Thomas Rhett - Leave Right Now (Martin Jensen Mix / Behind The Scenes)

What's up, y'all? Thomas Shrett here on the set of the video for Leave Right Now in Nashville. This is behind the scenes, baby, yeah.
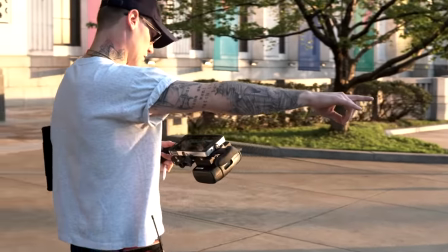0:21 Roll camera. Three, two, one, action! We are here in the beautiful Frist Art Museum in Nashville, Tennessee.
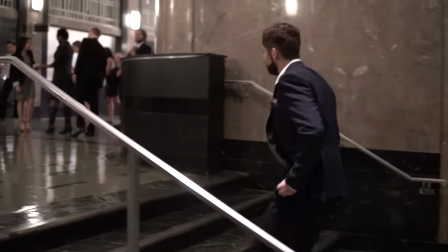0:32 It's got a beautiful, gothic, old-school interior. We were kind of cheating it as like a train station slash office space where Thomas is like a little bit lost in what's going on. It's kind of a business corporate setting and while everybody's, you know, walking around and he's walking in and then everybody freezes.
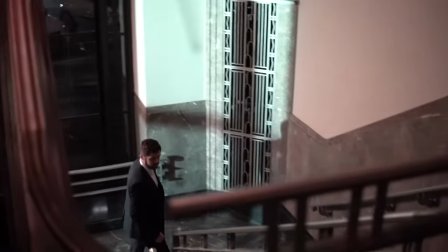0:49 When I walk in the door I see this person that really strikes my interest and I'm kind of spending the rest of my night trying to find her but obviously get stuck in this moving busy crowd. Things just get chaotic and I lose my sense of where I am. He just gets swallowed. And then just as Thomas is about to get to her the camera switches to his point of view and the wind hits and we never really see what happened Thomas tries to catch me, but he never succeeds
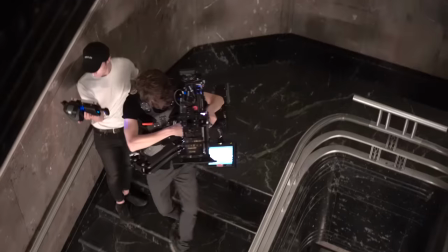1:19 Yeah,
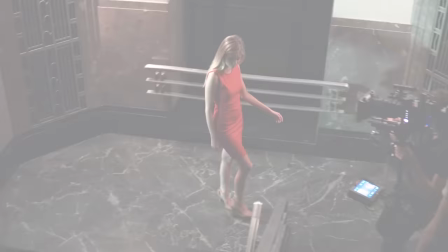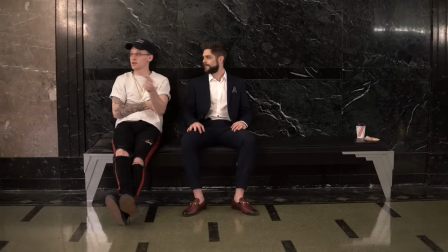1:27 this is my first time working with the director Justin Clough we vibe really well The hang is good me and him kind of put our heads together as to what we thought for this video And and it's been really well executed so far and can't wait to see how the rest of the
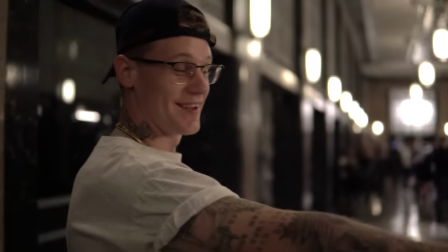1:39 night plays out So this rig here is, we're gonna put Thomas on it and it's gonna feel like he's like moving through the crowd but he's like not walking.
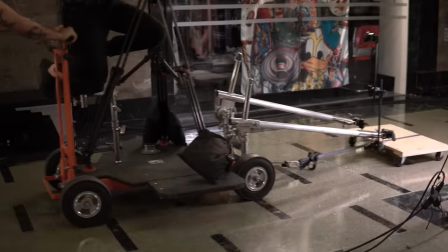1:47 It's gonna feel like he's floating through the pandemonium. I feel pretty good, yeah. I mean we're only going maybe half a mile an hour so I can't, I don't think I could get hurt too bad.
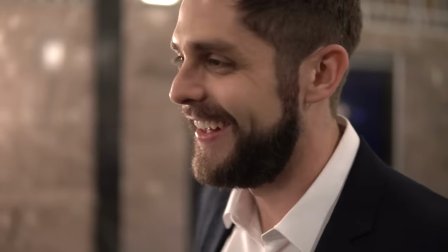1:57 Then again, I am in slick loafers.
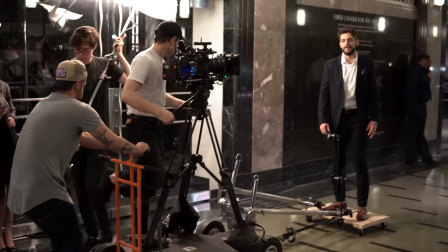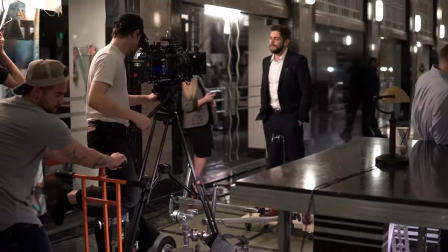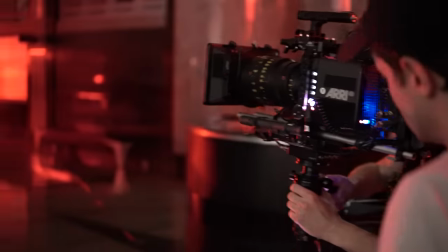First time I've really done anything like this progressive, this pop,
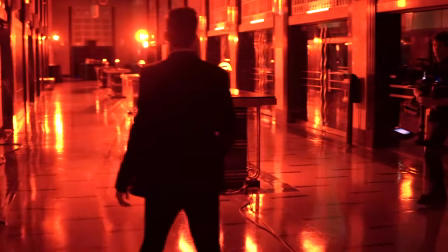2:22 and so it's really cool to get in here and really just create an atmosphere, create a vibe, and can't wait to see how it turns out. Anytime you get into a night shoot, you've got people like Thomas with families and he's got a wife and two kids at home, so I know that I want to make sure I can get him in and out of here as fast as possible.
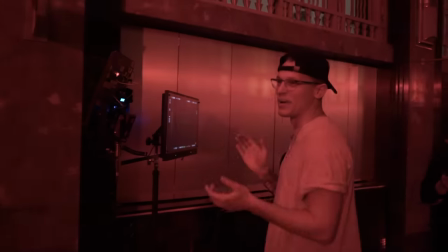2:43 Perfect! Cut! All right, thank you everybody! Everybody, that is a wrap! Yo, Thomas Rhett here, saying peace out, cause that's a wrap, and I'm gonna leave, right now.